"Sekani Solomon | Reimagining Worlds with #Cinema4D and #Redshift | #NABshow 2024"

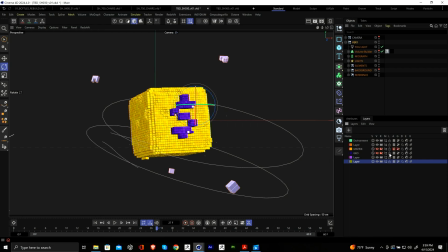1902s
So I could just turn off all the matrices, and I could turn on this geo,
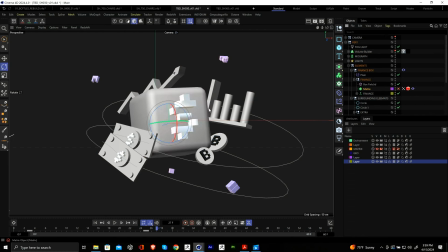1909s
turn this off, turn this back on. So everything is being driven by keyframed animation.
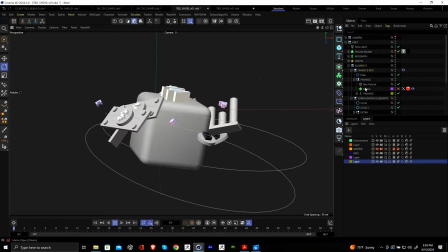1915s
So that's the foundation of what we're doing.
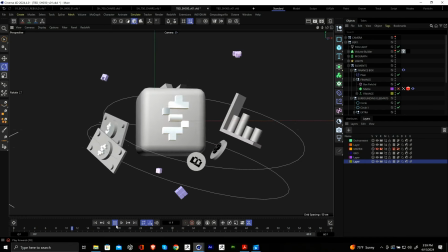1918s
So I got that into a really good place, and then it's time to transition this into voxels.
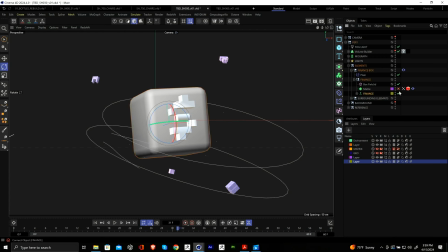1924s
So let me turn off all the geometry. And let me go to this matrix object, and I'll turn off all the effectors. So we can really walk through how we're approaching this.
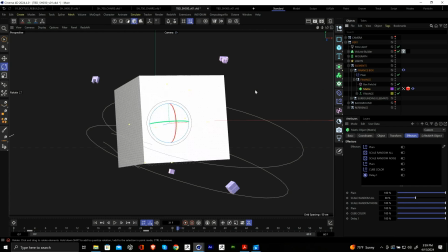1937s
So all these voxels that we're seeing is being made by a matrix grid, and we're rendering it using proxies in Redshift. So at render time, it's super fast because it's no geometry besides the instancing we're using from Redshift. But how are we defining the actual shape of these voxels? So if I go into this plane effector, let me just delete the fields in here.
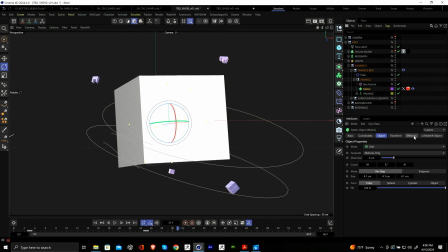1965s
So right, if I go back into this matrix and I click on the effector and I hit, let's turn on this plane,
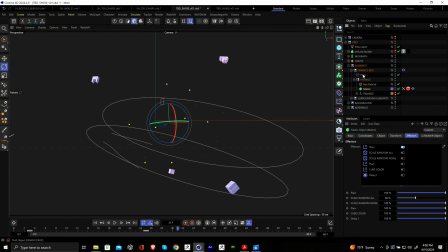1971s
we realize that everything disappears because what this plane effector is doing is scaling everything down to 0. So we're essentially hiding voxels. And the key is figuring out what voxels we hide. So if I go into the Fields tab, I could drag the geometry of that box,
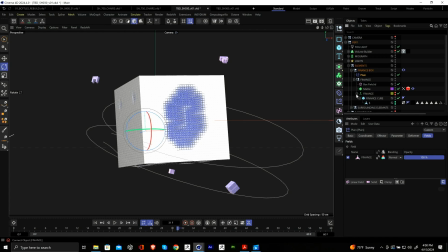1991s
which is the $ and the cube, and we already start to see something happening. The problem is, it's set to the wrong mode. We need to change this to volume. So when we hit volume, now we don't see anything because it's actually just hiding all the voxels inside of the matrix object.
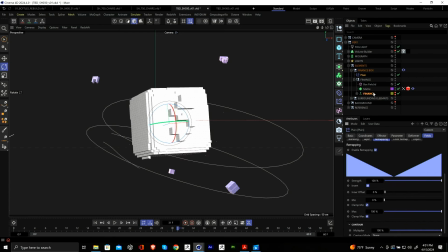2009s
So we need to invert this so it shrinks everything to the outside, and that's how we're defining the shape. So that was step 1. But notice when I play this through, you're getting like some stepping and some banding here.
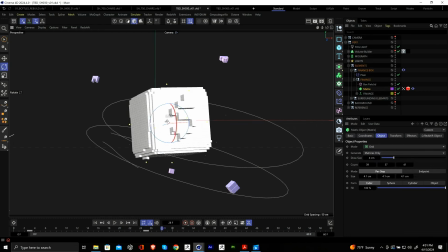2023s
We're actually doing this on purpose. What's really nice about this setup is that I could move this grid through the geometry and I could get some nice banding,
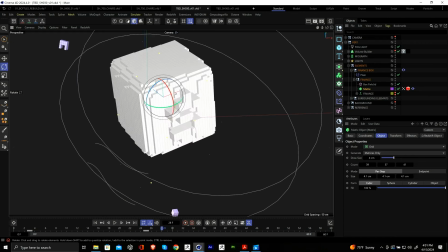2031s
which helps it to feel more 8-bit.
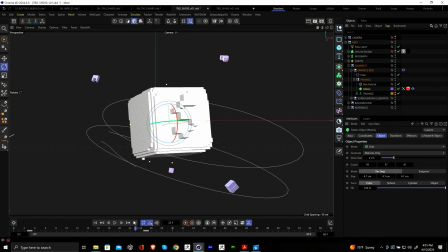2033s
So as this is moving through, I'm actually animating the matrix object, so I'm getting like a little bit of banding before it comes to rest. And then I have a vibrate tag, so it's subtly kind of moving through the grid,
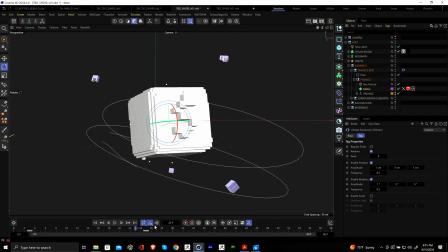2048s
which is giving us like these nice little pops here and there, which again, it's all about those little details to make it feel, nice.
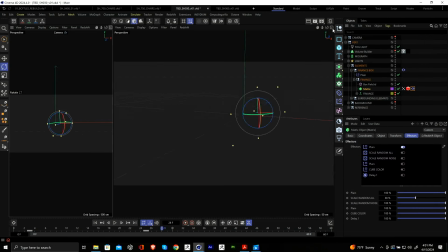2057s
So then if I go back to this matrix, go back into the effectors, we're throwing some more stuff on top of it to make it feel even more robust.
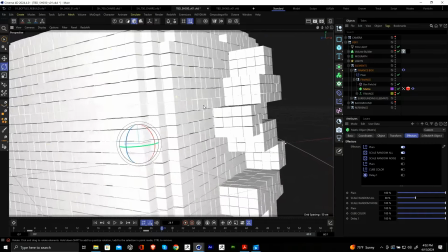2067s
So first I added like a random effector where I'm randomizing the scale to make the voxels just feel a little bit more organic.
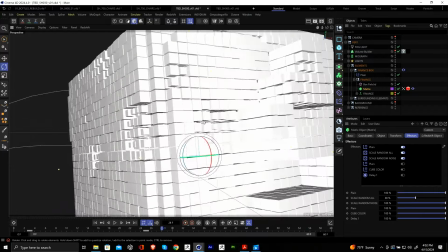2075s
Then there's a random effector with a noise field, so there's like a noise kind of running through this that animates.
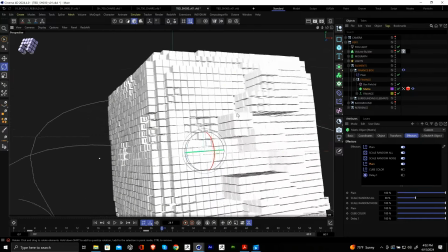2081s
Then I'm subtly shrinking down all of our voxels, so there's a little bit of space in between.
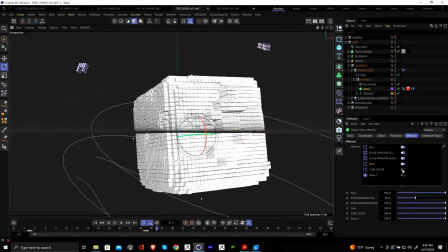2090s
Then let's talk about color, because that is a whole process.
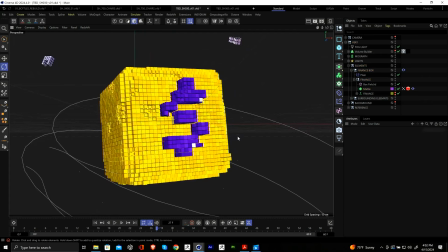2093s
Now, Chris Phillips, who's a creative director at Block, he created a really cool color system to this, which is way cooler than what I'm going to show right now, but I wanted to show like a fundamental, or more like a rudimentary way we could approach coloring these voxels. So, well, this is the thing, right?
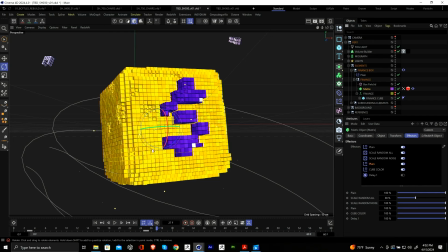2111s
It's just one shape, it's one grid, so how are you coloring the different shapes? We're going to do that using a plane effector with the color mode set to fields.
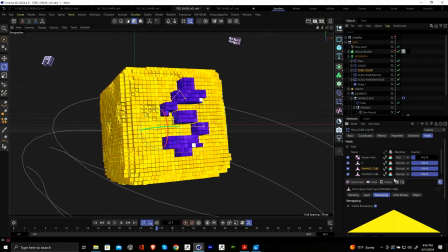2120s
If we hop in our fields tab here, let me bring this down. Okay.
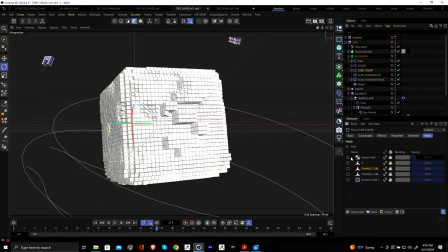2126s
Let's deselect everything. It's all like no color.
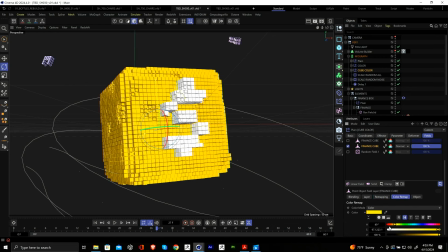2129s
But if I drag in our cube and I go to the color remap, I could set the color and I could pipe that through our redshift material. So I want these cubes to be yellow, and then I'm giving it a little bleed on the surface with another cube.
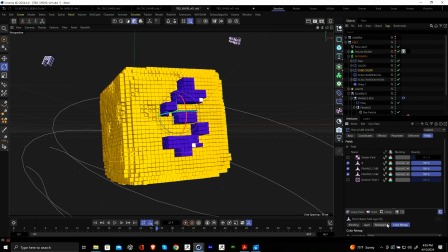2143s
Then I want our dollar sign to be purple, and that's reflected in our color map.